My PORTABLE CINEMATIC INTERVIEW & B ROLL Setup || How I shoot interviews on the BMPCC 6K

Now obviously most of them are in use but hopefully this will give you the idea so basically you open it up I can fit three lighting stands in there and a boom arm so I have three lighting stands a separate boom arm that goes on top of one of them and then on the outside I can strap to the outside my telescopic boom arm that I use for my Godox SL60W and that basically means that I have one suitcase one backpack and this bag with my lights in it and that's everything that i take for a lower budget shoot for interviews and b-roll basically for my lower budget stuff i try and travel light i try to keep it portable i try not to drive because of lowering carbon footprint etc so i try and make my kit as portable and compact as i can and generally i get the train a lot of the time clients are actually very impressed when i turn up with what looks like not a lot of stuff and then you manage to set it all up and it looks pretty impressive but at the same time it isn't overwhelming so it's not a huge amount of kit but it is more than enough to get a good
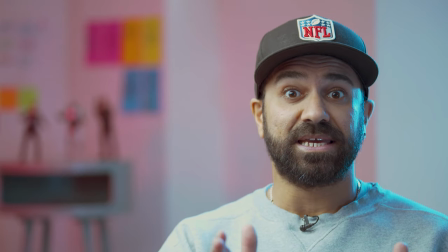234s
result i found so the interview shot first thing to say is that normally the person being interviewed wouldn't be looking straight into camera unless that's been
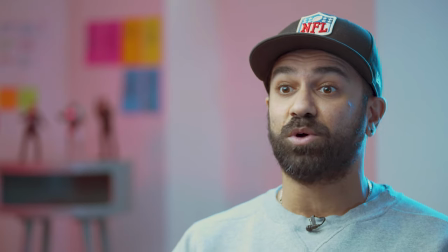242s
specified in the brief normally they would be looking just off camera talking to someone so this is more like what you would see in the final shot.
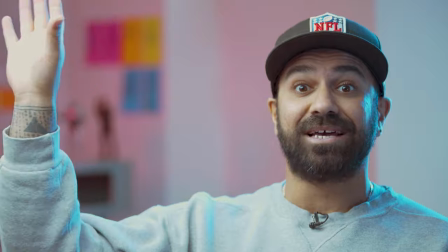251s
Now my main light that I have here this is the Godox SL60W which for my low budget stuff is absolutely fantastic.
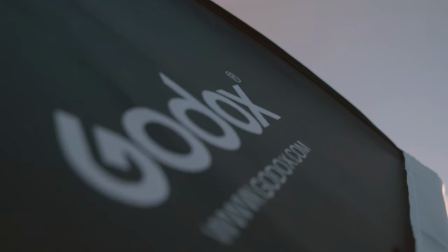261s
It creates a really nice light. I've got the Godox octobox on it. For the low budget stuff I really like the light that this produces.
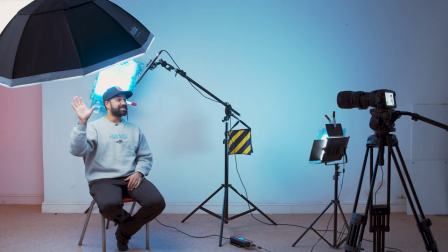270s
I normally have it on a telescopic c-stand so that it can come slightly
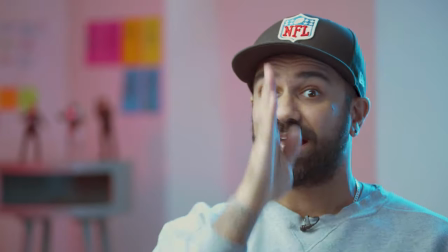274s
above the subject at an angle so you get this sort of nice half light here.
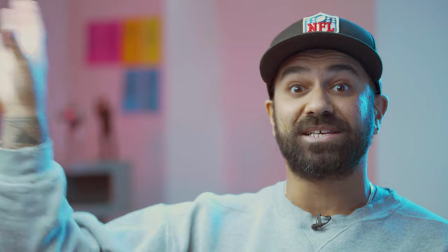279s
So the main light is here so it stays always on the interviewer's side so that
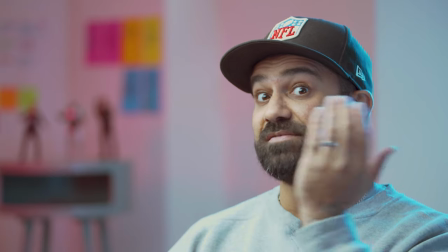285s
you get a bit of molding coming from this side and it just gives the shot a bit of depth when you look at it like this.
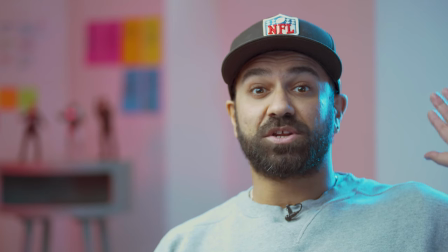290s
Behind me here on my left, your right, I've got a slightly harder light with blue gels on it.
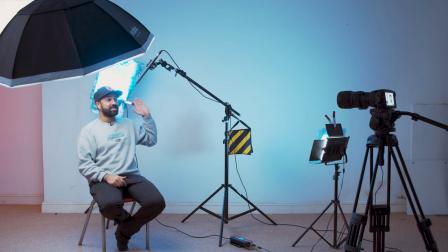296s
That is my Swift 2620 Flexi Light and I like that it just gives a bit of definition here.
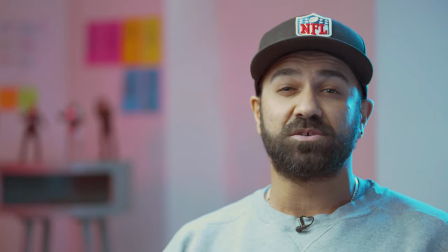302s
I've put blue gels on it just to give it a bit of color contrast. I wouldn't always use blue gels on it, it would depend on the subject, but for this setup, I like that.
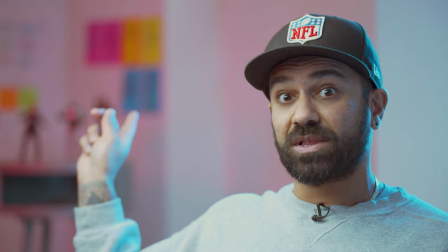311s
Because on the background on my right on your left here, just out of focus, I've got something of interest.
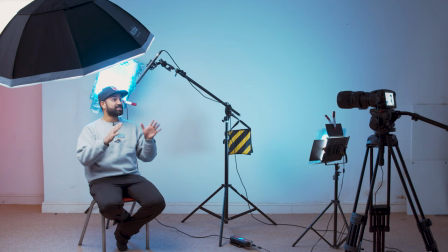318s
So what I like to do is look around the room, find something that is relevant to the subject matter,
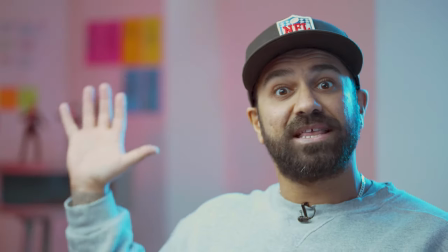323s
relevant to the interviewee, and have it in the background so that it just gives a bit of context.
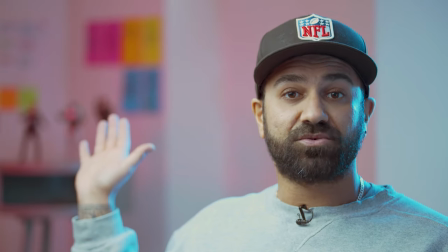328s
So here you can see I've got my Terminator and Robocop figures because they're relevant to me.
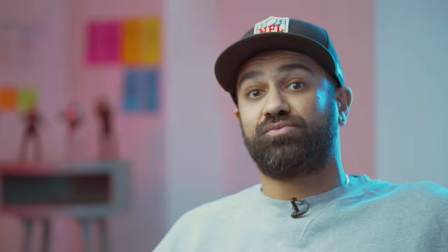334s
I've lit them with a red because I think the red complements really well with the blue just gives it a nice bit of color contrast.
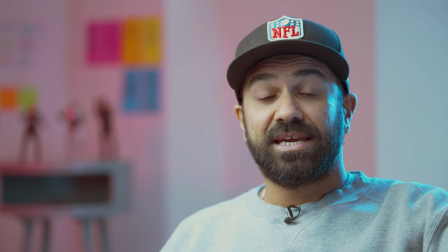342s
Just off to my left here I've got a blue light which
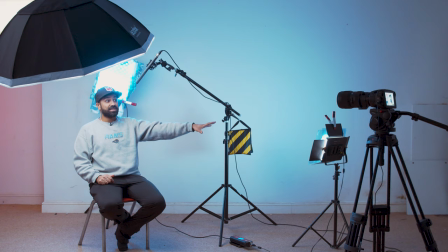346s
is just a Niwa bi-color LED panel and I've lit it blue just to give the background a bit more of that blue so that this whole area behind me here is blue and this whole area is red.
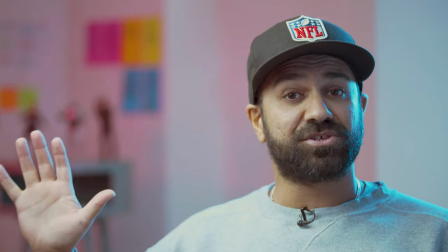360s
Again I think that just makes it slightly more interesting and gives it a bit of color contrast.
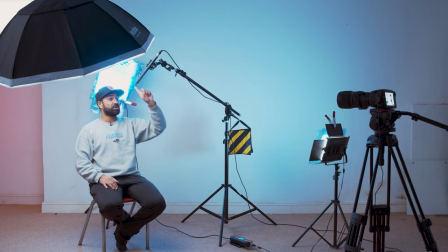363s
Up in front of me here is the boom mic which is my Rode NTG2 that's on a boom arm on a light stand just out of shot above me here pointing down here at my chest so that you can get the best quality audio.
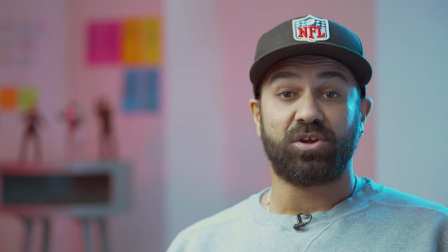378s
I've also got a lav mic for backup sound because you never know what might go wrong always good to have backups
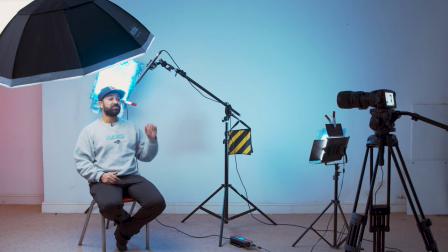383s
so generally I would use the boom sound but if there's something wrong with the boom sound you've got this to fall back on.